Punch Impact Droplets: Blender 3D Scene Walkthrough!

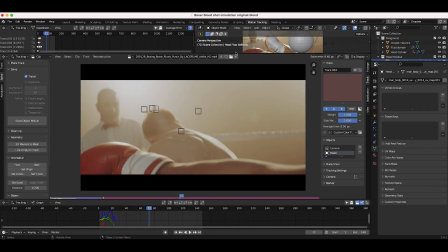4:01 So you can see here it's actually a slow motion shot so we want to try to match the physics simulation to the slow motion as well and in
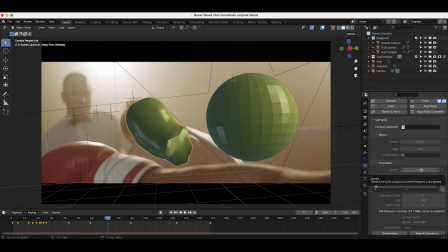4:10 retrospect I should have actually made this speed parameter actually be much lower because the actual live action footage is going much lower than half speed. So probably I should have brought this speed parameter down to 0.25, so around one-fourth the speed, and that would have helped make the soft body simulation a bit better.
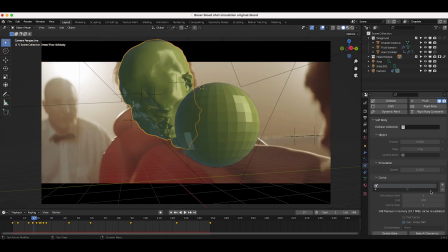4:25 But anyways, after creating the soft body simulation and baking it out in our cache tab here, I then wanted to create a fluid simulation with the soft body as the flow object so that spray fluid particles would be emitted from our soft body as it moves around. So as you can see here, I've just made our 3D head geometry a flow object with a fluid modifier.
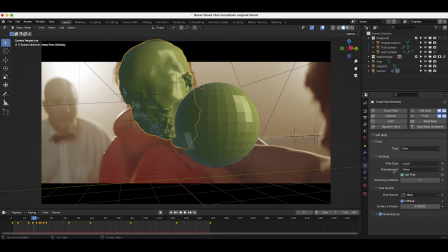4:43 I've changed the flow behavior to inflow. And then as you can see here, I've actually keyframed the use flow setting so that at frame 22 here, our particles would stop being emitted. So as you can see here, when I go to frame 22, our use flow option is unchecked.
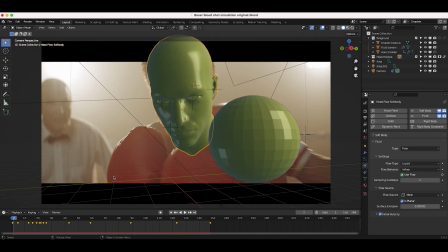4:58 And at that point, the space geometry will no longer emit fluid. If you guys aren't familiar with fluid simulation, pretty much in order to set one up, you need two basic elements. You need a fluid domain, which is a cube surrounding where your simulation is going to be. And that's where you can adjust your fluid settings.
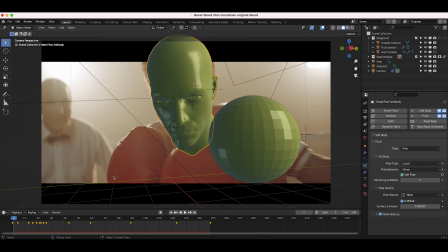5:13 And then you want a flow object which will actually emit the fluid. And there are a variety of other settings you can change, but that's the general concept. So we're using this head mesh as our flow object, so it's emitting fluid.
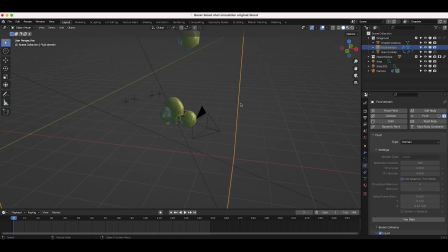5:23 And then I've also just created a fluid domain here, which as you can see here, is just this box surrounding our face here. And all of our fluid simulation is going to be contained within this box. But anyways, once you create your flow object, you then create your fluid domain, where your simulation is going to be.
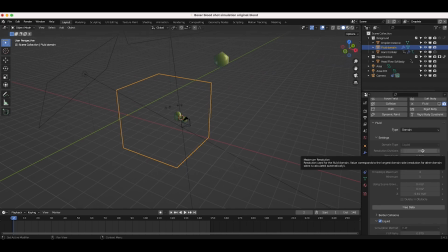5:40 You can then adjust your resolution divisions, which controls how much detail is going to be in that simulation. And then of course you bake out your simulation data. So in MantaFlow there are several different steps you need to take to bake out different parts of your simulation. The first step is to bake out the actual liquid simulation.
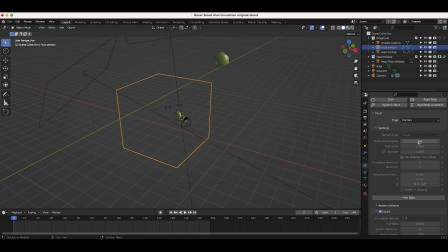5:56 So as you can see here I've baked out this liquid simulation at 160 resolution divisions and a timescale of 0.5. And then after baking out the liquid then you can scroll down here and bake out your particles as well as a fluid mesh. Now in this specific case I didn't actually use a fluid mesh because I really only wanted the spray particles.
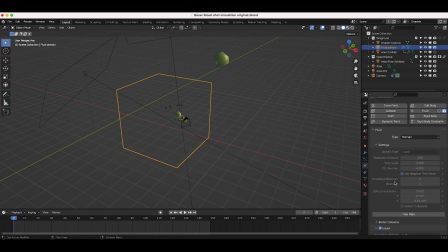6:14 So all I needed to do was bake out a basic liquid simulation, experimenting with different resolution divisions, and then after baking that liquid simulation, I've baked out some spray particles on top of that simulation. You can see that I've just baked out some particles here as well, and then once you bake out the spray particles, you can see if I just enable them here,
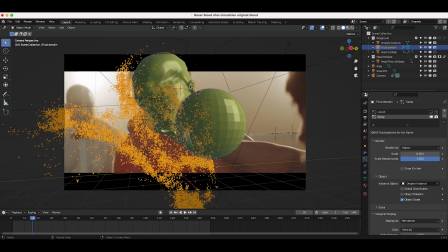6:33 we can actually see these spray particles being emitted as if our 3D head geometry were emitting water in our scene. So a lot of the time when it comes to 3D simulation, it's about creating data to drive other simulations in your scene.
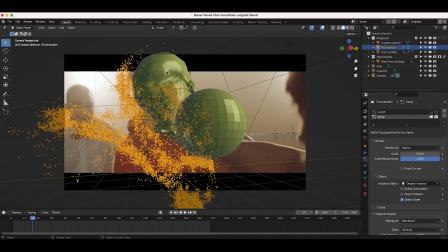6:45 And that's exactly what we've done here. We've created the soft body simulation of our head, and then we've turned that into a flow object to emit these spray particles. And then based on the wobbling movement of our face here, it's actually going to emit our droplets in a more realistic way than if we, of course, you know, hand animated it or, you know,
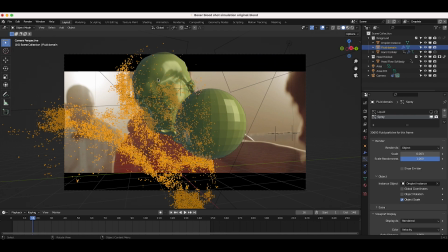7:03 tried to use some force fields or something like this. So this is just one way you can use soft bodies to actually get a more realistic and procedural looking fluid simulation.
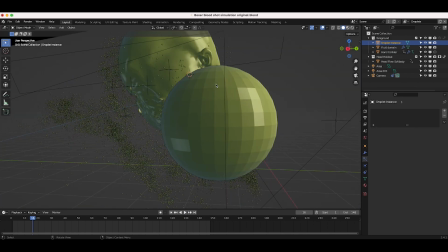7:12 So after baking our fluid particles, I've just created a very basic droplet instance here, which is just a simple icosphere, as you can see here.
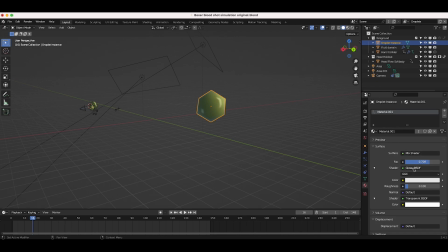7:20 And I've just added a very basic material here, mixing between a glossy and a transparent BSDF shader.
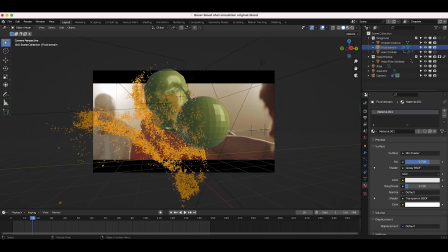7:25 Pretty basic little droplet with just an icosphere here. And I've just instanced this droplet as the spray particle over our fluid simulation. So all of these little individual droplets are just that particle instanced over and over again at various sizes and randomness for a little bit more realistic result.
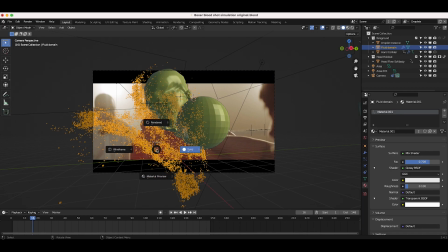7:40 Anyways, after creating the simulation, I did a very basic render of the particles in our scene. As you can see, if I go into rendered mode here, it's a pretty basic render here.
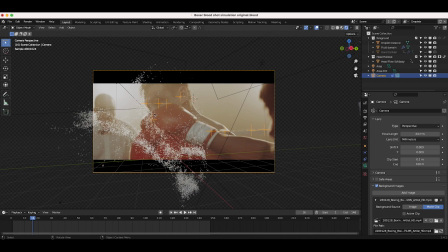7:48 I'm using the head as a holdout so that any particles within the head geometry here wouldn't be rendered on the specific view layer,
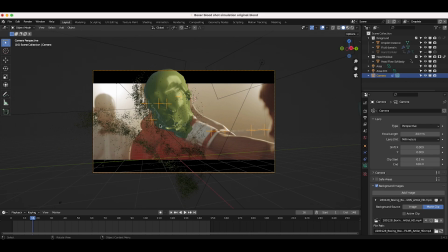7:55 and that I exported our animation of the droplet pass onto an image sequence so that I could composite it better into our scene instead of the compositing software.
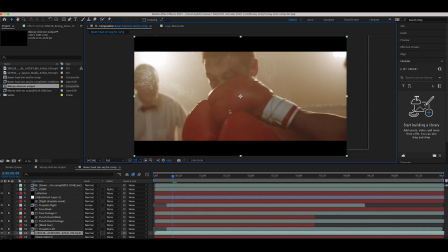8:02 Now, usually I do my compositing in Blender or Fusion, but for the sake of playing back in real time. I've actually done it in After Effects this time.